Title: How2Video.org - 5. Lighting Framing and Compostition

Welcome to another how-to video. This is Sarah Meyer, another video producer with Gemstone Media. She'll be helping us jazz up our shots with good lighting, framing, and composition. In the how-to video called Get Your Story Straight, we talk to you about reinforcing your message with every decision you make.
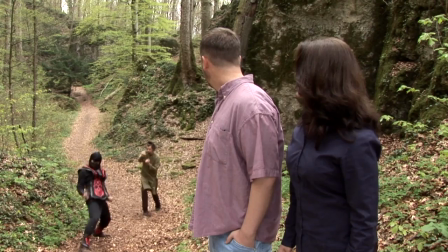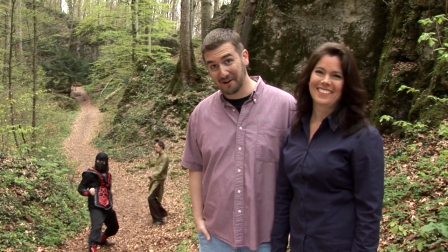33s
For instance, avoiding distracting elements in the background. Take a hike, guys. Oh, man. It also means choosing the right locations for your video. As you plan what story you'd like to tell, think about where you'd like to be to tell that story. Would it make the most sense to be at the church where you do a lot of your ministry? Or at a cafe where you typically meet with friends? Or perhaps you'd be more comfortable in your own home or at your office. As you create different videos, it would be good to share not only what you're doing, but also where you're doing your ministry. Once you've selected your location, you need to think about your lighting. Our goal in the next few minutes is simply to equip you to ask yourself good questions about lighting. As you think about your location, you want to ask yourself, where does the light come from? How will it hit me? And how will that look on camera? Now let's go inside and talk about the basics of lighting. Your main light source is called the key light.
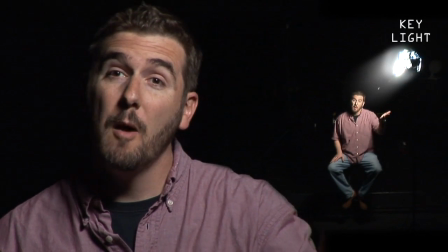96s
Crazy ninja. And ideally is located above and in front of you, but off to the side of the camera, leaving a dark shadowed side to your face.
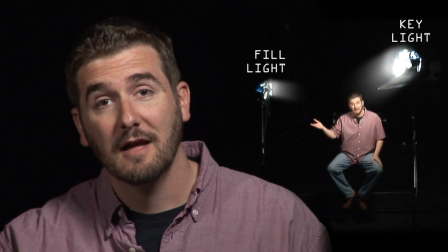106s
Next, the fill light comes from the other side and fills in the shadows, but isn't as bright as the key light.
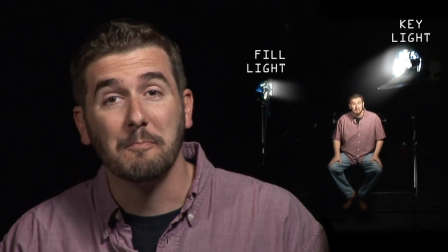113s
Finally, a light high and behind you, called the backlight, helps to separate you from the background. You probably won't have a chance to shoot in a studio environment, so here's a practical example of how to translate those lights into your own situation.
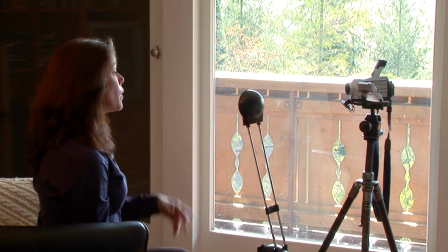127s
If you only have one possible light source, you'll want to use it as your key light or your main source of light. In this case, I'm using this window. Since I can't move the window, I'm going to position myself as though it's my key light.
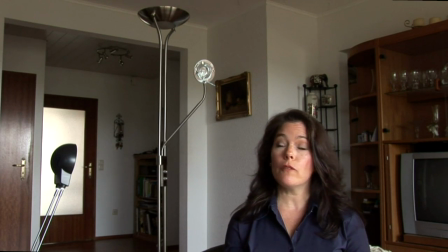140s
As we've seen in previous how-to videos, you have many different options for additional light sources. I'm going to use this desk lamp as my fill light and a floor lamp as my backlight. If you're recording outside, the best lighting conditions are when it's overcast and the sun's light is bright yet diffused.
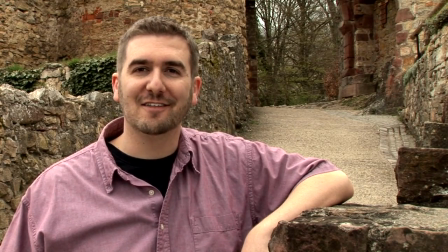158s
This will give you very even light and eliminate harsh shadows on the face. If the sun is bright and you don't have a lot of cloud cover,
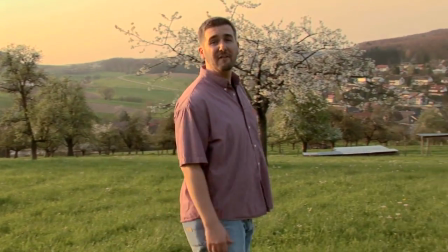166s
you'll probably want to shoot in the morning or in the late afternoon when the sun is low and the colors are more vibrant.
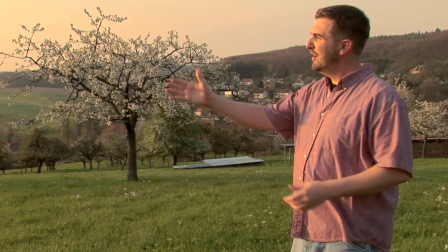173s
Then you can position yourself to use the sun as your key light.
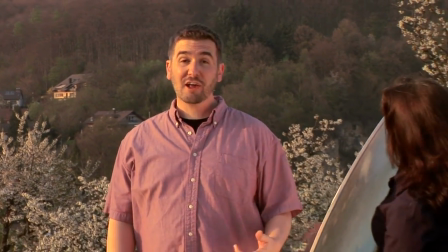177s
Use a reflector to bounce in extra sunlight from a different angle to be your fill light.
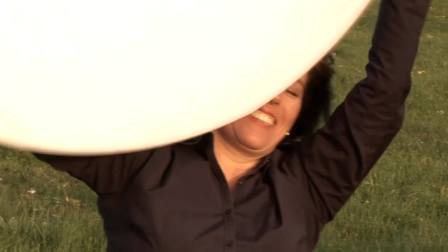182s
Or position yourself to use the sun as your backlight and reflect the light back into your face as your key light. Once you've lit your subject, you want to think about how to frame your shot, or how much of your surroundings you want your audience to see.
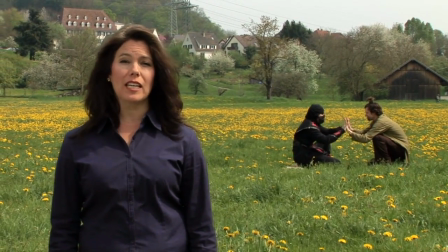198s
You could start out by showing a wide shot to establish the location, or to show the action that's going on around you.
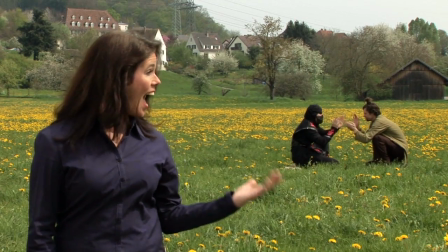205s
The action!
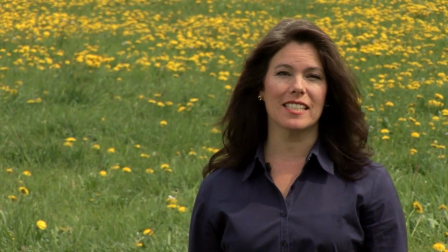208s
A medium shot could be used to simplify your scene and draw your viewers' attention towards what you're saying.
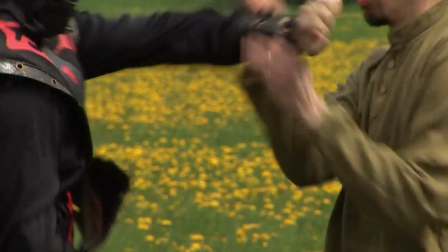215s
Or perhaps you want to go to a close-up to see more detail. It's also important to understand composition, or where to place your subject in your shot and why. The easiest way to think of this is to imagine dividing your frame into thirds, vertically and horizontally.
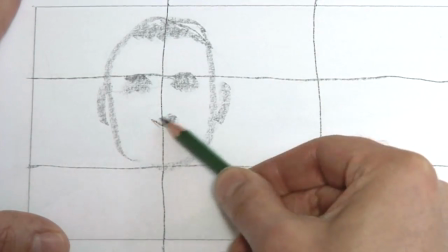231s
The places where these lines intersect are where you want your viewer to focus.
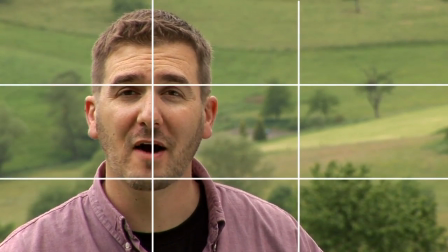236s
You can see how the third lines intersect over my eyes because that's the most important point in the shot.
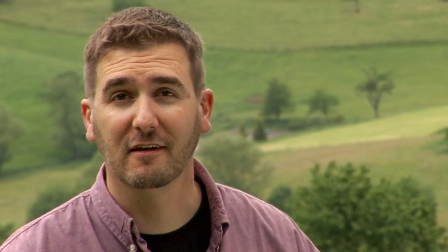242s
You also want to pay special attention to how your subject is facing. Normally they'll be positioned at a slight angle to the camera.
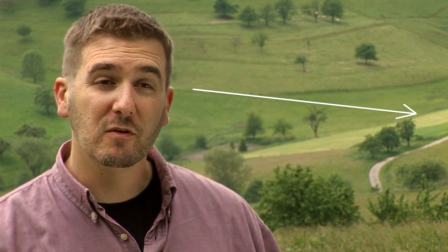249s
You'll want to leave some open space though in the direction that they're looking.
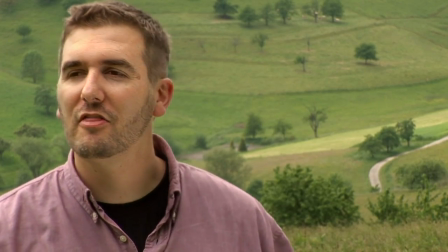253s
This will feel more natural and comfortable to your audience than if they're faced away from the open space like this.